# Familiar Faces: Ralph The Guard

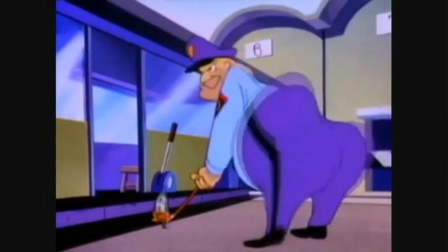[8:12]
However, seeking the perfection he puts into every vocal performance, Welker insisted that the motion capture session not end until he was satisfied.
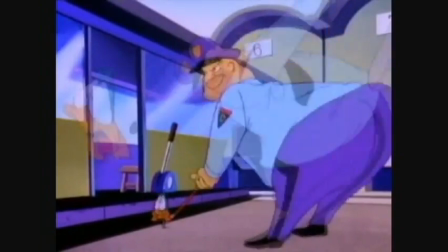[8:21]
Two intense hours later, when they tried to tell him that they had enough to work with, he became belligerent and violent, lashing out while brandishing a 5-iron.
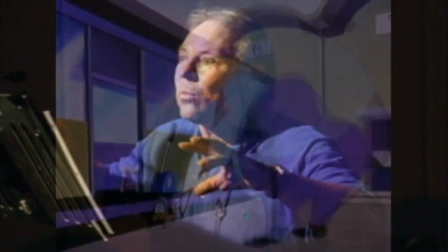[8:30]
Of course, this is no surprise in retrospect, since it was known that Welker spent most of his time back then coked up and high on PCP. And if any of that story is untrue, then Mr. Welker is free to rebuttal these claims by appearing on the public forum of his choosing. Might I suggest Talking Tunes with Rob Paulson, the weekly podcast featuring the who's who amongst voice acting talent, now available on iTunes and, as always, techjibes.net. You know, just a thought.
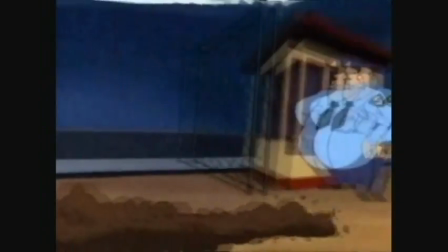[9:01]
But getting back to the subject, What makes Ralph special is not only does he knock around Plucky,
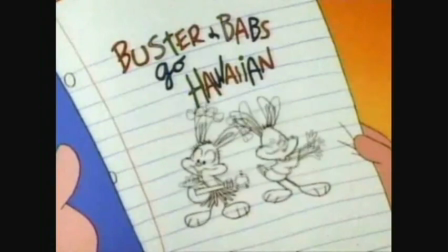[9:06]
but in a later episode, Buster and Babs Go Hawaiian, he gives the carrot-munching couple the business too.
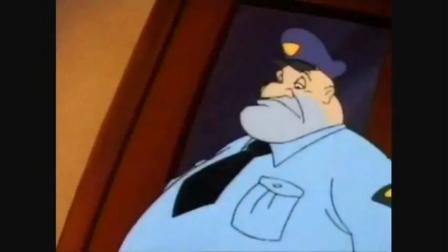[9:13] We're here to see Steven Spielberg. Your names ain't on the list.
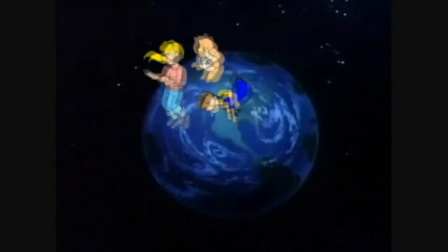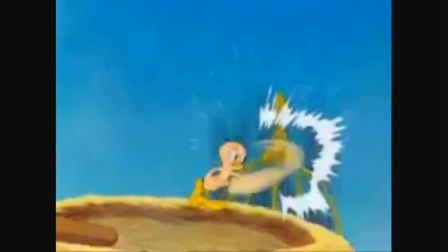[9:27]
Now there's a very consistent formula for cartoons that's been around since the 1930s,
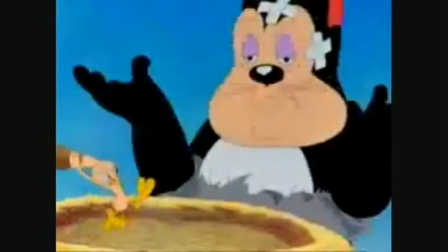[9:33]
and that is the smaller the character is, the better position they're in. But even if our headliners for the series are bested,
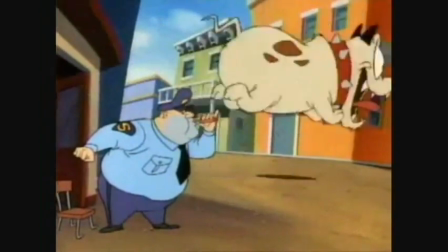[9:40]
it shouldn't be by a lumbering man-mass who sounds like he's a weekend crayon-melting enthusiast.
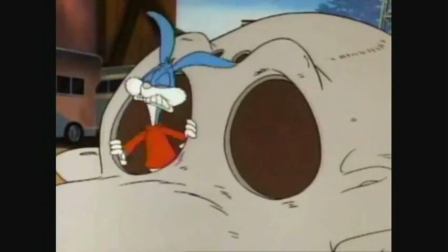[9:47] This guy must have never seen a cartoon in his life!
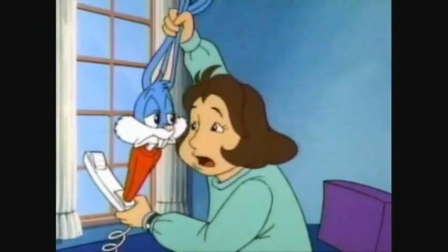[9:51]
Now this episode is famous among certain circles for actually being written by a trio of 8th graders.
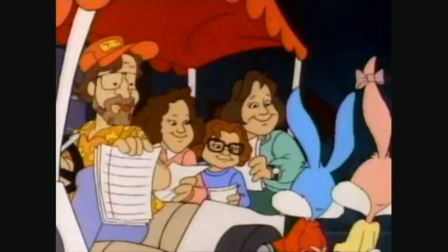[9:57]
I have no idea how this script got through the studio, but if it's true, then this is really impressive.
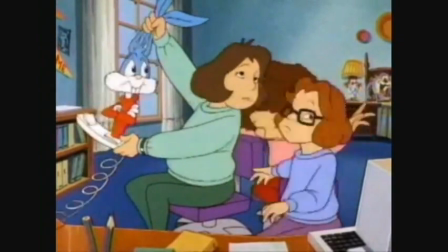[10:03]
Now, I can't tell if these girls were a set of revolutionary thinkers that wanted to buff the old conventions of Warner Bros. animation,
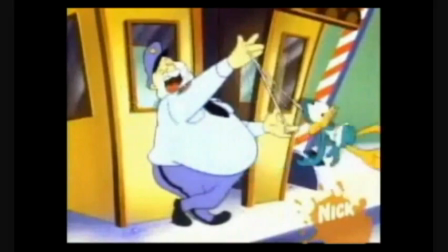[10:11]
or if they just saw Ralph beating up Plucky in an earlier episode and thought it would be funny to reenact it.
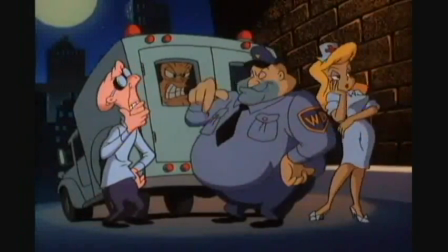[10:17]
The more I think about it, the more it just messes with my head.
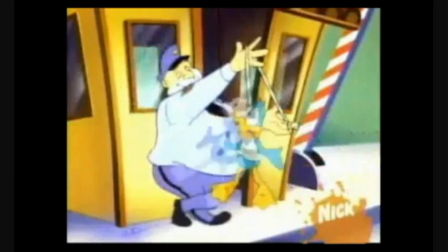[10:20]
First of all, I kind of want to see more of Ralph as the wise guy security guard, but I'm not supposed to because I should be rooting for the main characters.
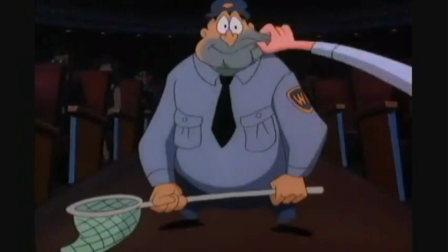[10:29]
Then a few years later, I see him again, but this time he's completely helpless, and dumber than a flock of bricks.
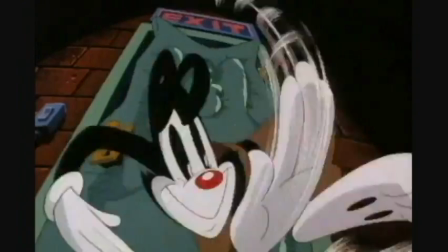[10:35] I gotcha! Uh, not.
That's just a little disjointing.
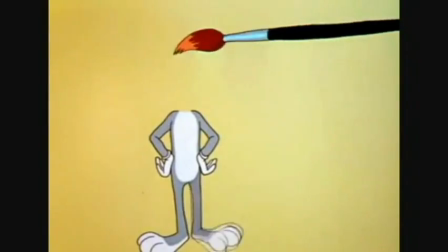[10:43]
It's like watching Duckamuck and then watching Rabbit Rampage,
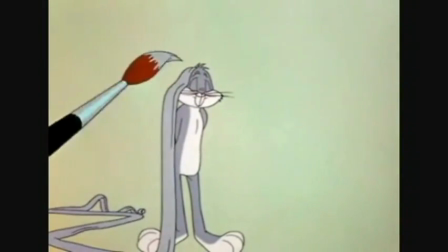[10:47]
which is pretty much the same formula except it's Bugs instead of Daffy, and at the end it's Elmer as the animator.
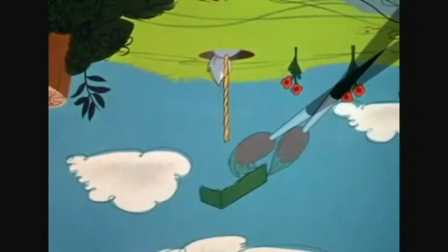[10:54]
Isn't it weird seeing Bugs in that position after years of outwitting every opponent?
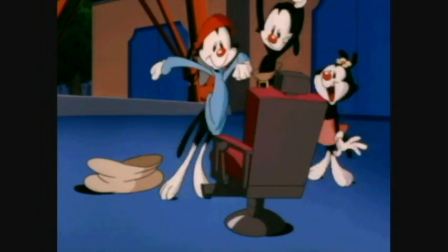[10:59]
I had only known Ralph for a total of no more than three minutes of screen time,
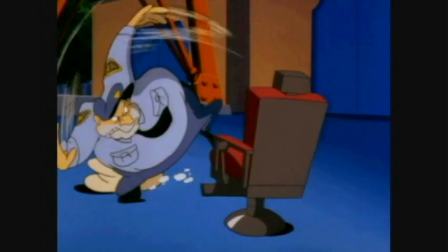[11:04]
but I eventually went through the same reaction after years of watching both shows multiple times.
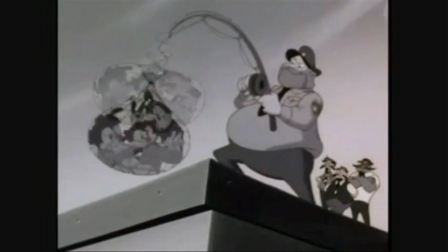[11:10]
You know, I was trying to figure out how the hell Ralph caught the Warner Brothers in 1930, but he's not an old man by the time they escape in 1993.
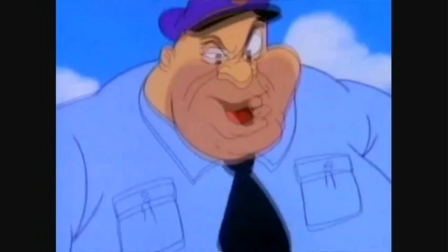[11:18] I've been alive for four and a half centuries. I am immortal.
You know what?
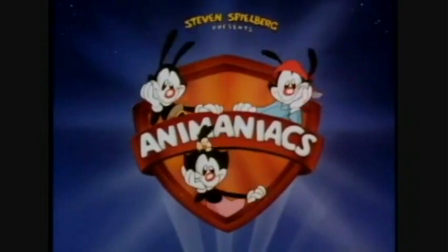[11:22]
If you really think about it, Animaniacs is kind of a spin-off or sister series to Tiny Toons,
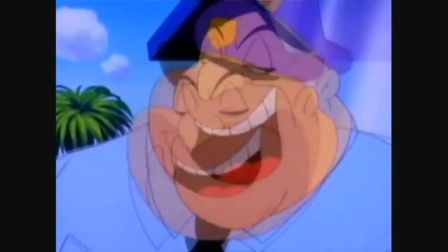[11:28]
connected by this one character that pulls double duty. At first I chose the Sin City motif as just a joke,
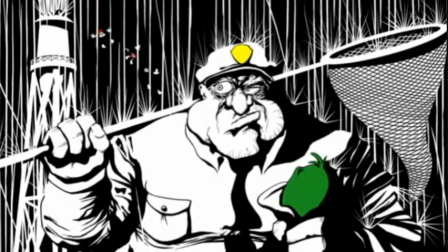[11:36]
but then I started to think about colors in the way that the comic does, and an interesting relationship appeared.
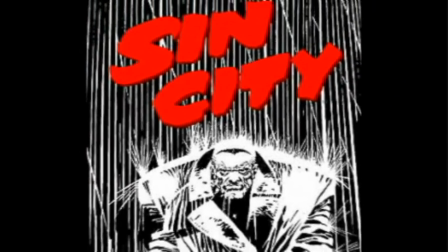[11:41]
For those who don't know, Frank Miller's Sin City is a black and white Norr comic,
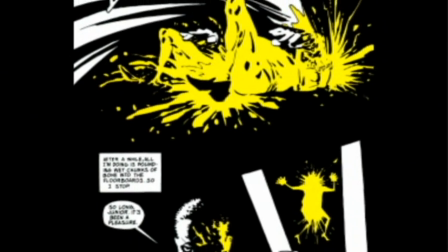[11:46]
save for certain splashes of colors, possibly to signify deeper meanings about the character or object.
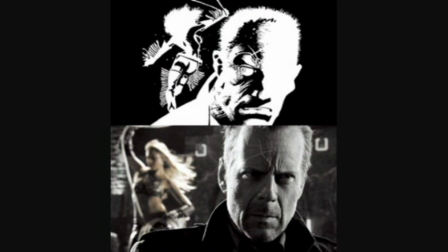[11:52]
It's open to a lot of interpretation, and it's different for both the comic and the movie, but I personally like this theory.
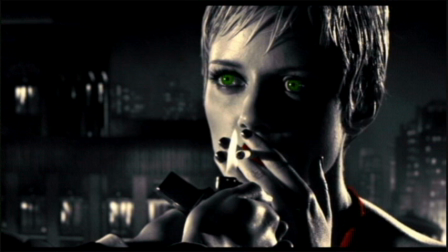[11:59]
Red represents power, blue means corruption, green equals envy, and yellow means danger.
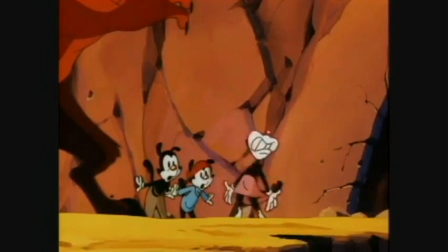[12:06]
The Warner Brothers noses are red because they are powerful. They can do anything they want.
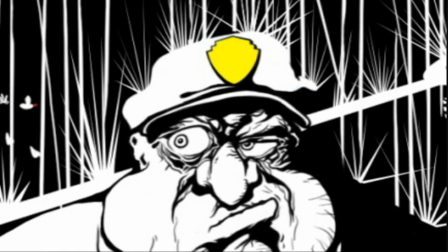[12:11]
The badge on Ralph's hat is yellow because he is dangerous. Everyone tries to avoid him.
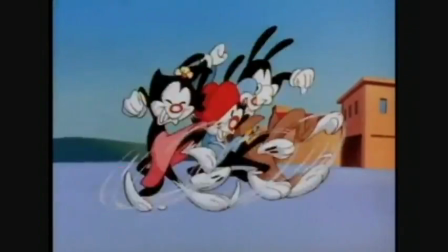[12:17]
Even to the Animaniacs, he's a danger, at least to their fun.